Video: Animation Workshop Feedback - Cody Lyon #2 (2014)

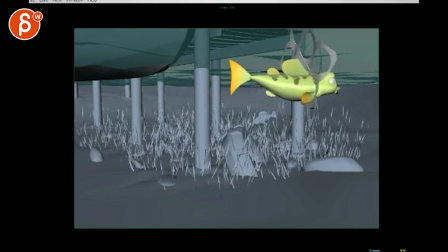(4:14)
that would be odd you could probably hear the whole copy paste of the silence but
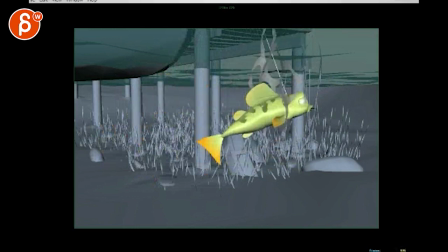(4:19)
that could be something where she does all this here and at the end lieutenant and then gets held back pulled back and frees herself and then and that tells her you know there's a lot of stuff she can't even swim properly because of that I don't know that could be something
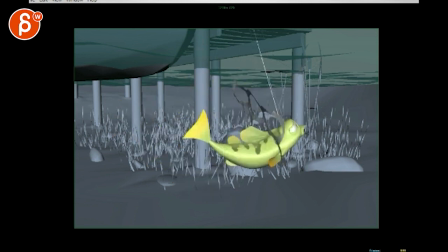(4:36)
the way you have it let's pretend we will keep all this right I would not do anything after here because we
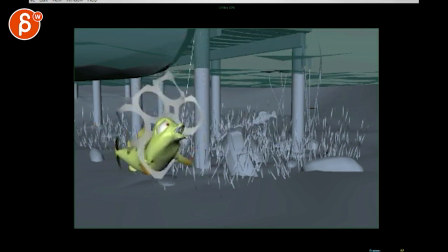(4:42)
don't see her face. It's a weird thing to have her be away from us. It's very, not very profile, but it's a weird angle.
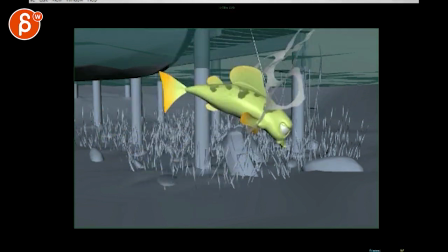(4:50)
I like that idea, but I wouldn't do it twice. This feels more like, yay, yay. But I like, spell the word, that's fine.
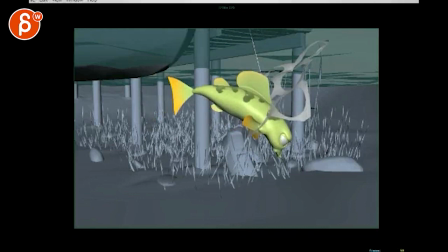(5:02)
But then go into a regular, no lower than this, into that kind of a, you know, have a way and then kind of swim around type of thing.
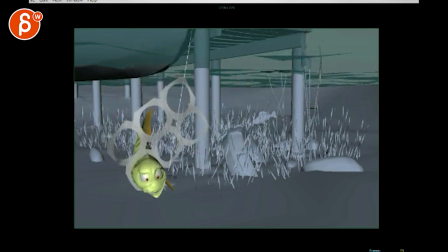(5:14)
But just I wouldn't go away from this. I don't know. So again setting wise I'll probably take the hook out because it feels so disconnected.
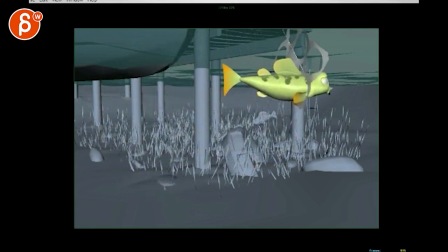(5:21)
And if you have this it would be need to incorporate the trash into the scene where she gets affected by it more. Again I'm sure if that will fit into this pause maybe maybe it doesn't have to pull her back a lot maybe she just gets
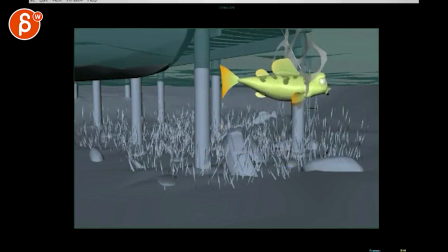(5:38)
tangled and realize she can't really swim forward enough and then at the end it would be a lot of cans you know maybe something is not that this is your framing but something is hooked up here and she's kind of like uh she realizes oh this is all not really working for me and
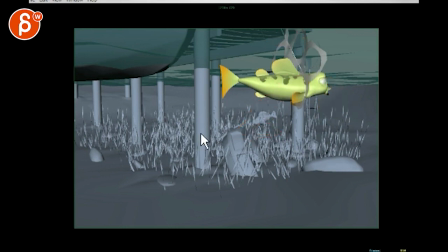(5:55)
it's kind of hanging off this thing maybe um so i have a lot of non-answers
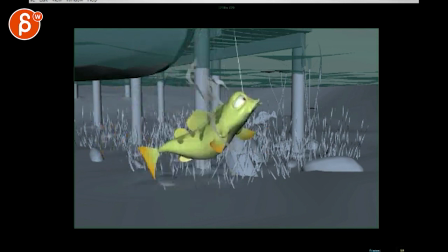(6:04) can't make a good soup can't do a handstand in a pool can't spell the word lieutenant there's a lot of cants in my life right
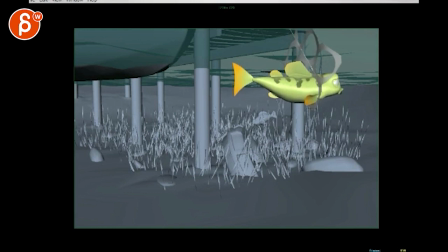(6:10) now the thing is about the ending there's a lot of cants in my life right now it doesn't sound like a very defeated thing that's why also the
idea of getting all tangled up and all sad i think it's not i'm not super sold on my own ideas only because it's a very
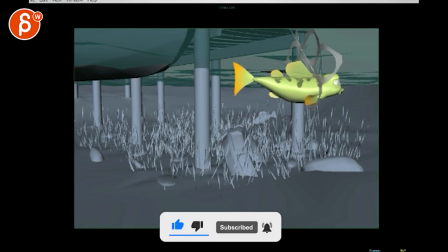(6:24)
not a forceful but it's a very distinct and angry delivery. It's like she is just telling that to someone
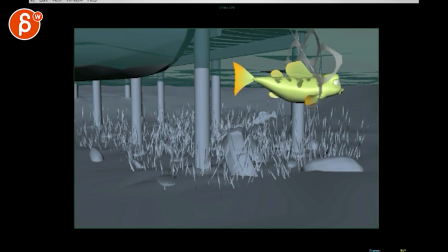(6:36)
so I think that anger would have to be reflected even at the very end. It couldn't be like some deflating something. I mean you could have that and take some of the ideas of your guy where she's constantly moving right? So what if
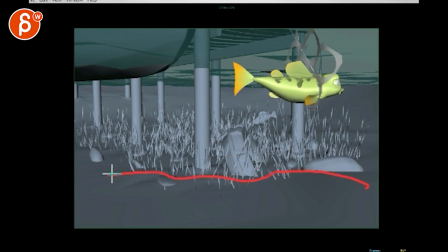(6:56)
this might be too much but i'm just throwing an idea what if it's you know closer to the ground you got stuff here the way you have it here uh and there could be another fish here i know you're going what the is he talking about but imagine this is the thing here and all the fish is doing
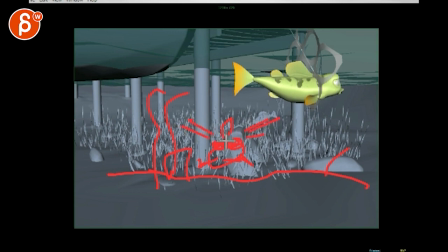(7:12)
is looking and following the guy having a little head turn not not even head turn just kind of looking and then you know imagine that looks looks to the right and the head goes a bit to the right kind of floats a little bit just tiny little things while she's going just
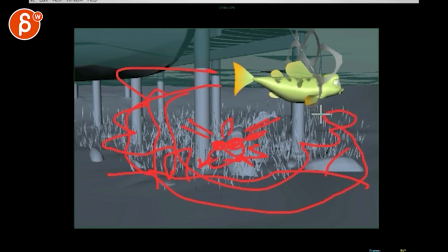(7:31)
kind of doing this around the guy while he's just kind of listening i think that could be something interesting so that way she again not that you need two characters you can argue that you can just tell that to herself or the other characters off
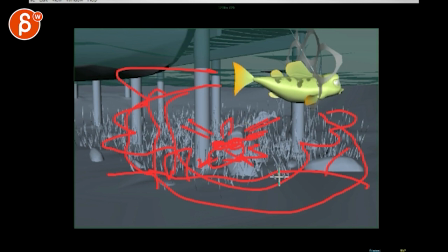(7:47)
screen but that could be something interesting well where I feel like at the end when she's still so forceful it's because she's telling someone, she's so angry, she's not convincing but she's telling that to someone.
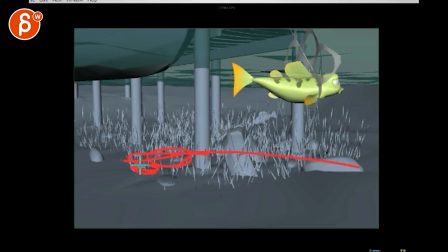(7:58)
And I could have an interesting little dynamic where you know you got your ground with your stones and stuff here and that guy's just kind of what's going on?
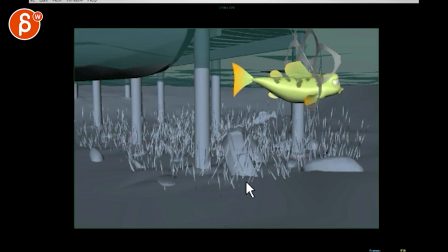(8:11)
While this guy's like I don't know, that's an idea maybe. Yeah. I mean the cants would be something where she would be in an aquarium.